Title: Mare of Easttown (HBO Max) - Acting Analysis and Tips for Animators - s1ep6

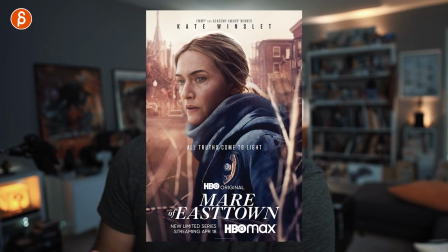[0:00]
Welcome back to an acting analysis and tips for animators, and today I'm going to cover episode five, that's the second to last episode of Mare of Easttown, and I'm going to cover things like body language, body anticipation, outside influence, weight assignment, and a lot more in a packed acting analysis and tips for animators. I mean, it's fairly packed, I'm just like, I'm looking at seven clips, but anyway, in case you're new to this channel, hi, my name is JD, and I do acting analysis clips like these,
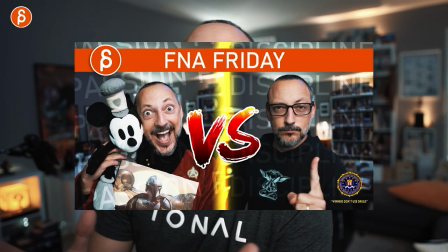[0:27]
I do animation analysis clips, I do rig reviews, product reviews i do lectures i do feedback a bunch of posted stuff this is the usual pitch at the beginning browse around my channel if you like it subscribe so you don't miss any uploads if you don't like it don't subscribe maybe i'll convince you at the end of this clip but that's that short and sweet the pitch let's get to the sequences sequence number one is this one in terms of the reaction
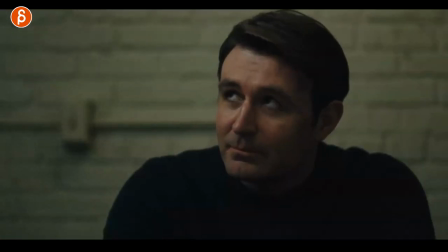[0:47]
that he has around here but mainly the one that he gets right there so for context you can see here establishing he is
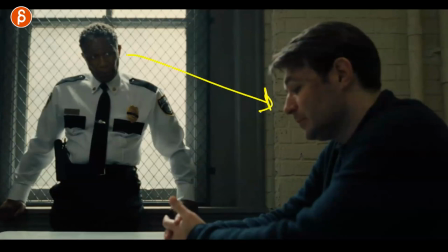[0:55]
talking to him and he's going to show a bunch of stuff why am i showing this because you could concentrate on something like this in your shot.
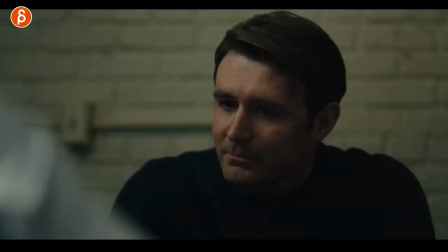[1:02]
We don't know this. Again, it's just an exercise, like a lip sync exercise, and you can hear the audio from a person that's off screen.
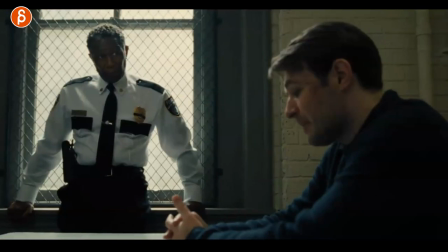[1:08]
What I like about that moment there is this, because this is the moment where this character is putting down this.
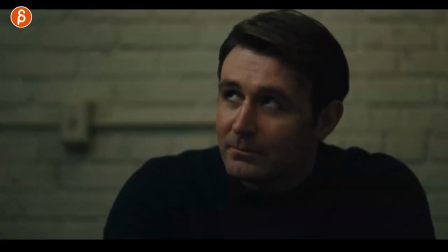[1:17]
He puts this down, and he reacts to that. And I like this because this opens up the shot. A lot of times when students animate, they have a character, just like here and that's it it's basically the character lives in this frame and
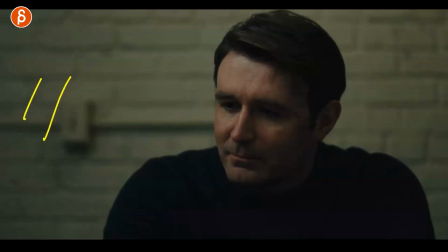[1:30]
it's all very presentational in terms of silhouette and whatever you want to do but there's nothing that lives outside so you rarely have something where a character acknowledges that either someone is talking who's taller or a sound or someone does something that catches attention maybe someone is out in the streets
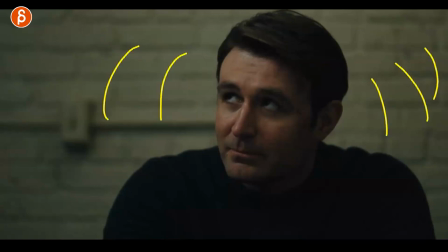[1:47]
and there's an airplane flying by all kind of stuff but the character is aware Spidey Sense style of what is going on off screen and I like this I like that it opens up the world and let's pretend there is a lip sync quote-unquote but you're not animating this as I've mentioned many times you can just
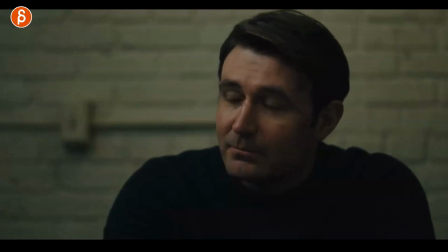[2:01]
animate the character listening and reacting to this but then I would include something like this just make sure that the character is aware of the surroundings and this could be things that move around sound that happens whatever it is but there is a world outside of this frame and I think it's going to add an extra layer to your shots this one is in terms of a classic weight assignment.
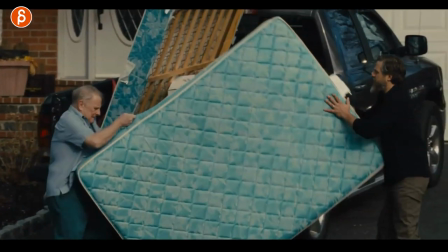[2:20]
This is the setup. They have to carry this mattress and I carry mattresses and they're heavy and it's a pain especially when they fold.
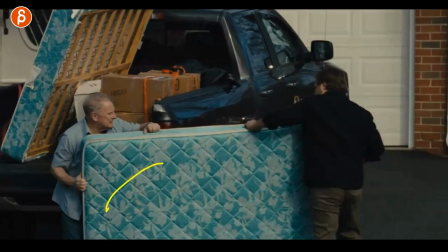[2:26]
It has nothing to do with this but if when they fold and it's not a rigid mattress it's such a pain to carry.
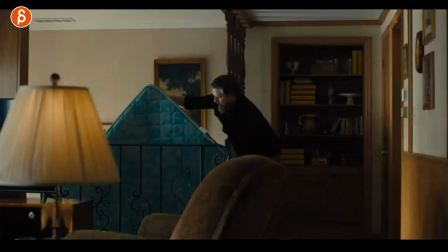[2:31]
Anyway they do all this and they get to this point and this is kind of fun because when you listen to
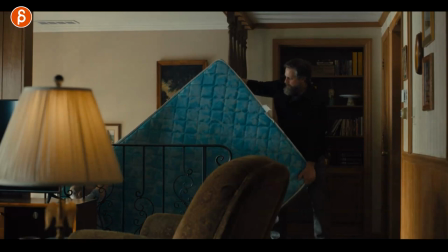[2:36]
this there's
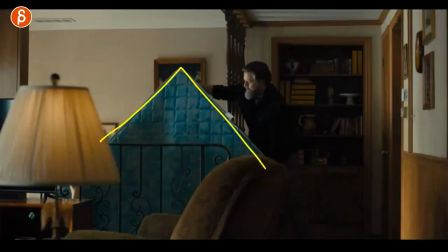[2:44]
a bunch of audio and it's in a way an extension of the weight assignment so it's cool because you don't see the other character for quite some time so you don't have to animate a second character as a pain to do so you only have this and it's an interesting shape it's not your classic you know weight lift box thing that I did that way back in the day it's more interesting in terms of the shape you have a better asymmetry is
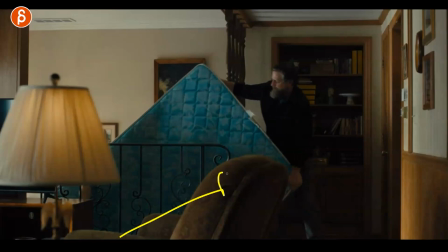[3:03]
interesting line of action it gives you this nice shape overall as well it has to go upstairs over an edge here all those extra things to me
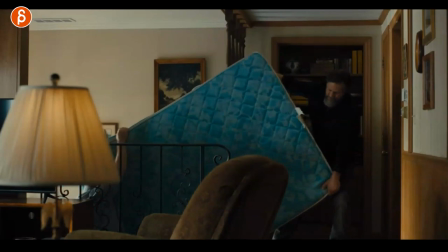[3:10]
make it much more interesting in terms of body mechanics and posing on top of that you have a character grunting now there could be something where this character is grunting and shouting of like you know pull pull whatever it is and then your animation would be reacting to this or the
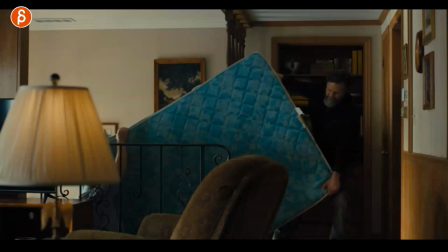[3:25]
opposite where you do a wait assignment and you actually have lip sync on top of that i think these are all extra variations of a somewhat regular assignment
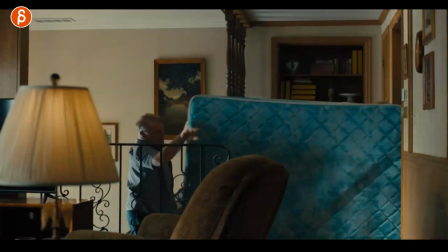[3:32]
which could be really cool on top of that once they are done they put this down and you can see that push at the end so nice little
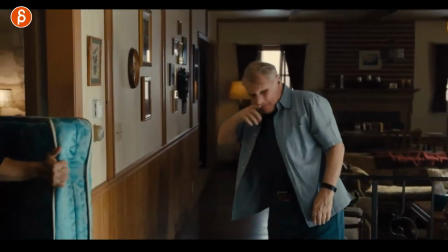[3:40]
exit there and then this happens so now you have a classic dialogue scene and you can see this he's just exhausted he wipes his mouth
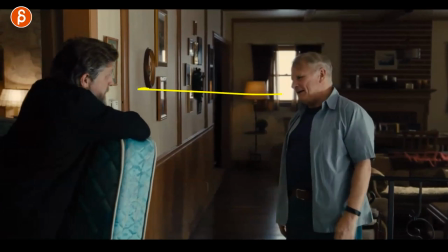[3:48]
maybe some sniffling big exhale and then they start doing whatever they're doing in the scene here without spoiling anything but the cool thing about that is that
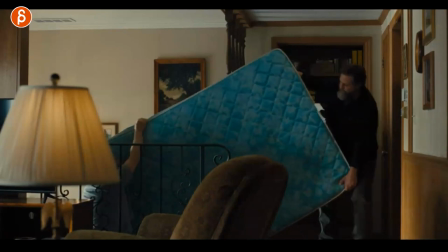[3:56]
it's almost like this could be your setup so imagine your shot could be just this you can see it maybe even two character right so you